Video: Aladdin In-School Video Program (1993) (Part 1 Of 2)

We have cast the animators very much like actors, and each animator, each supervising animator specializes in a particular character.
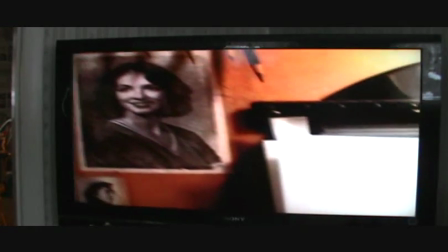Jasmine's supervising animator, Mark Henn, didn't have to look far for inspiration. I ended up basing a lot of Jasmine on my younger sister.
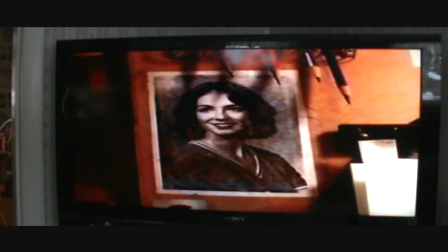And I carry a picture of her high school graduation in my wallet.
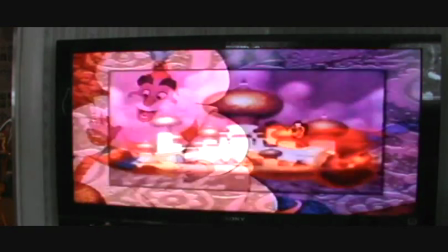The look of most of the characters in Aladdin was influenced by 15th century Middle Eastern architecture.
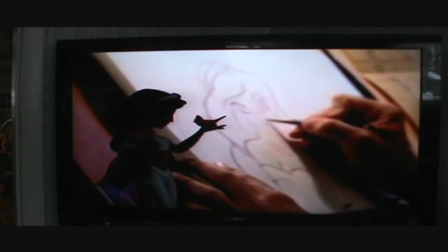That's why Jasmine is drawn with smooth and curvy lines to show that she fits in with the world around her.
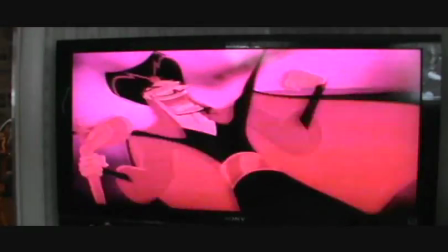But one character was drawn to show he didn't fit in, as Jafar's supervising animator Andreas Deja explains.
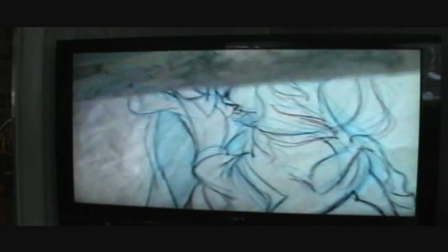With Jafar, I really went the opposite and chose a lot of straight lines rather than curved lines and angularity to just offset the character from the rest of the cast.
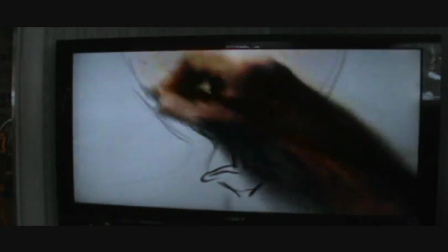Parts of a character's personality can also be revealed by the colors around them.
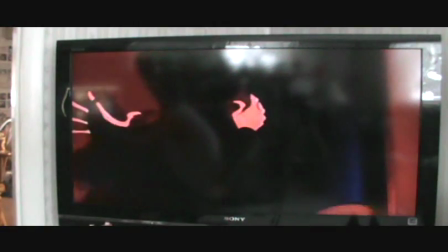Co-director John Musker explains how color was used in Aladdin. There's a color palette in this film where Richard has worked out where good is blue and sort of evil is red, and he has the various poles in between, and there's a sort of battle between the cools and the warms,
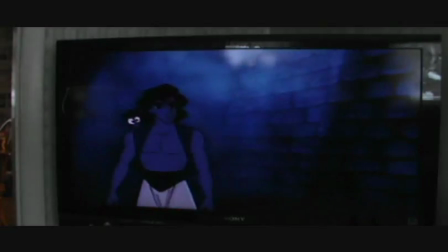and Aladdin has a blue vest, and the monkey has a variant of that, and the genie is blue,
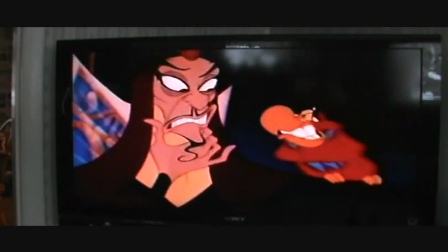and on the other hand, Jafar, the villain, is in blacks and reds, and his sidekick Parrot is in reds,
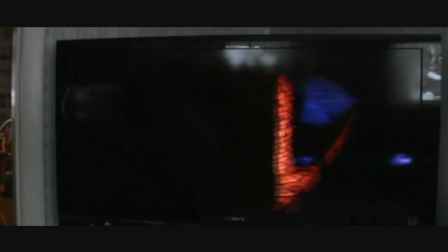and they sort of oppose each other through the film. Jafar even lives in a secret place where the scary colors make us feel frightened.
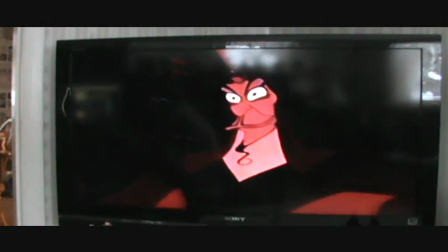He wears shades of black and red, harsh, bold colors that reflect his inner evil.
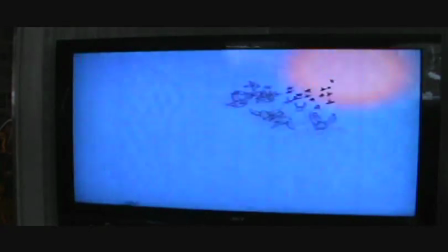While Jasmine is surrounded by bright, colorful gardens, the light rooms of the palace, and warm, soft shades of blue.
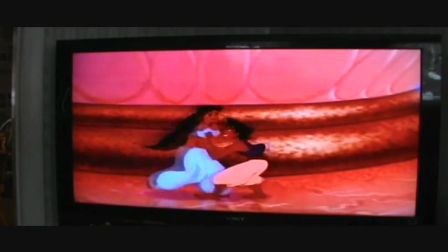Remember, the filmmakers chose blue as a symbol of goodness.
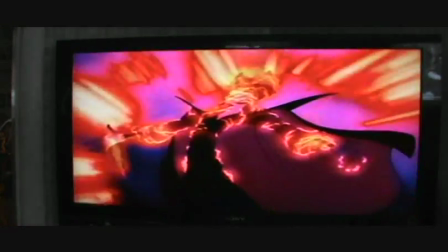Color is so significant that when Jafar seizes power, all the colors change to dark and threatening ones,
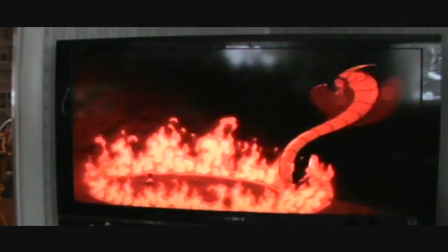reinforcing the feeling that evil rules the land.
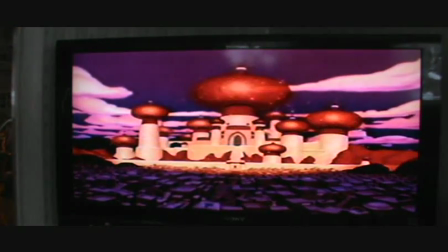And when Aladdin defeats Jafar, the warm, happy colors return, showing that goodness has triumphed.
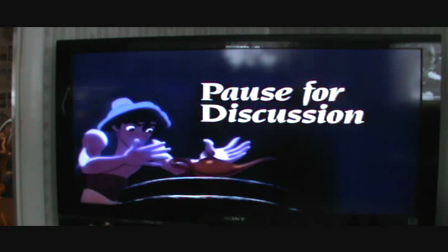We'll pause here so you can discuss how appearance is important in creating and understanding characters.
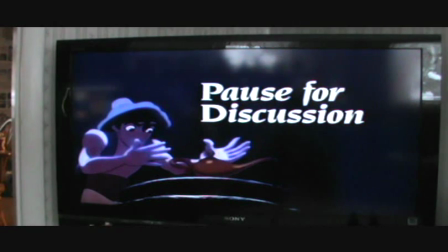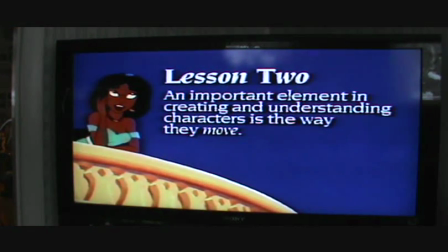Lesson 2. An important element in creating and understanding characters is the way they move.
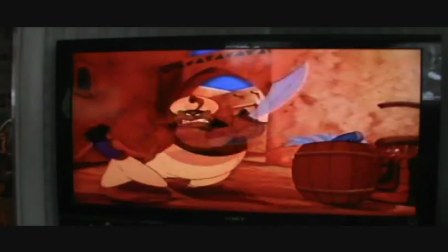When we first met Aladdin, he's on the run from the palace guards with moves that show his youth, strength, and incredible vitality.
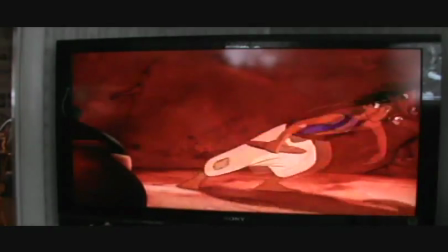Supervising animator Glenn Keane had a very special inspiration for Aladdin's energy. One of the main inspirations for Aladdin was Hammer and his just energetic movement, especially in the You Can't Touch This. We watched that constantly, and it really inspired the artist to get that kind of action in the opening sequence where Aladdin is running through the streets.
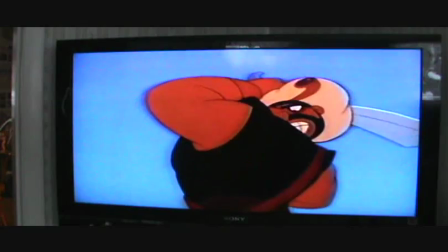Movement is just one of the ways we get to know Aladdin, but it's the only way we get to know the magic carpet.
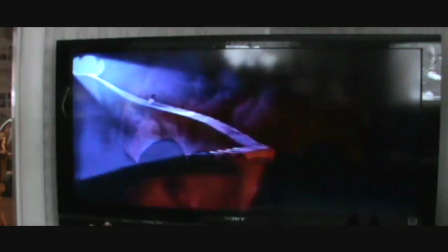Inside the Cave of Wonders, Aladdin and Abu meet a new and unusual friend.
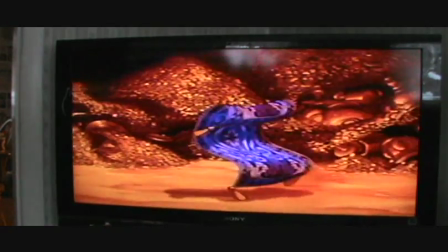Although the magic carpet can't speak and doesn't even have a face, the animators were able to give him plenty of personality.
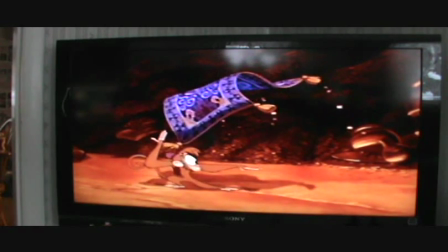Co-director Ron Clements knew this would be a true test for the animators. Well, the magic carpet is a rectangle, so really the challenge is to see how much personality you can get with a rectangle that doesn't speak.
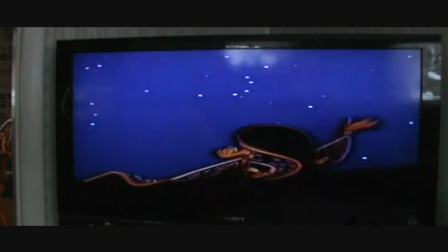And it's a real sort of exercise in animators' skill.
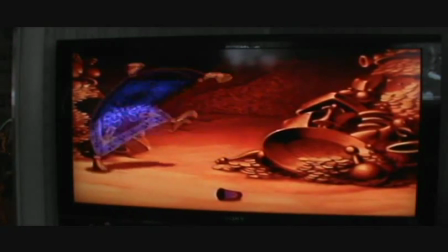That skill produced a magic carpet that with movement alone can be shy,
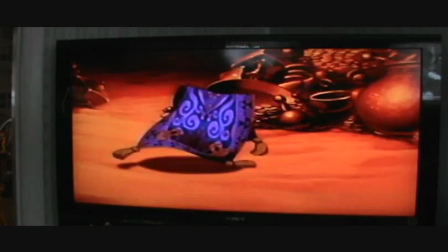sad, excited, and enthusiastic.
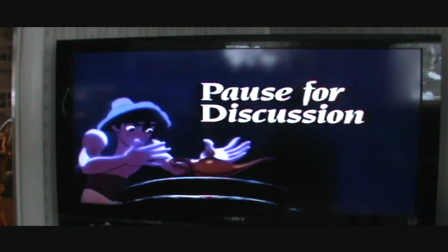We'll take another break here so you can talk about how movement is important in creating and understanding characters.
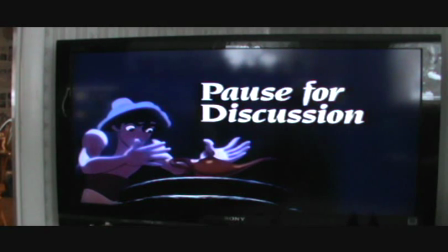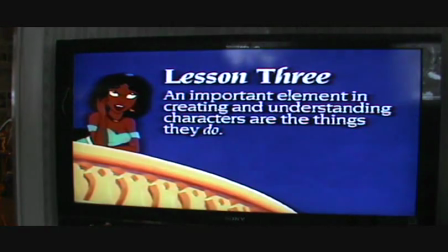Lesson 3.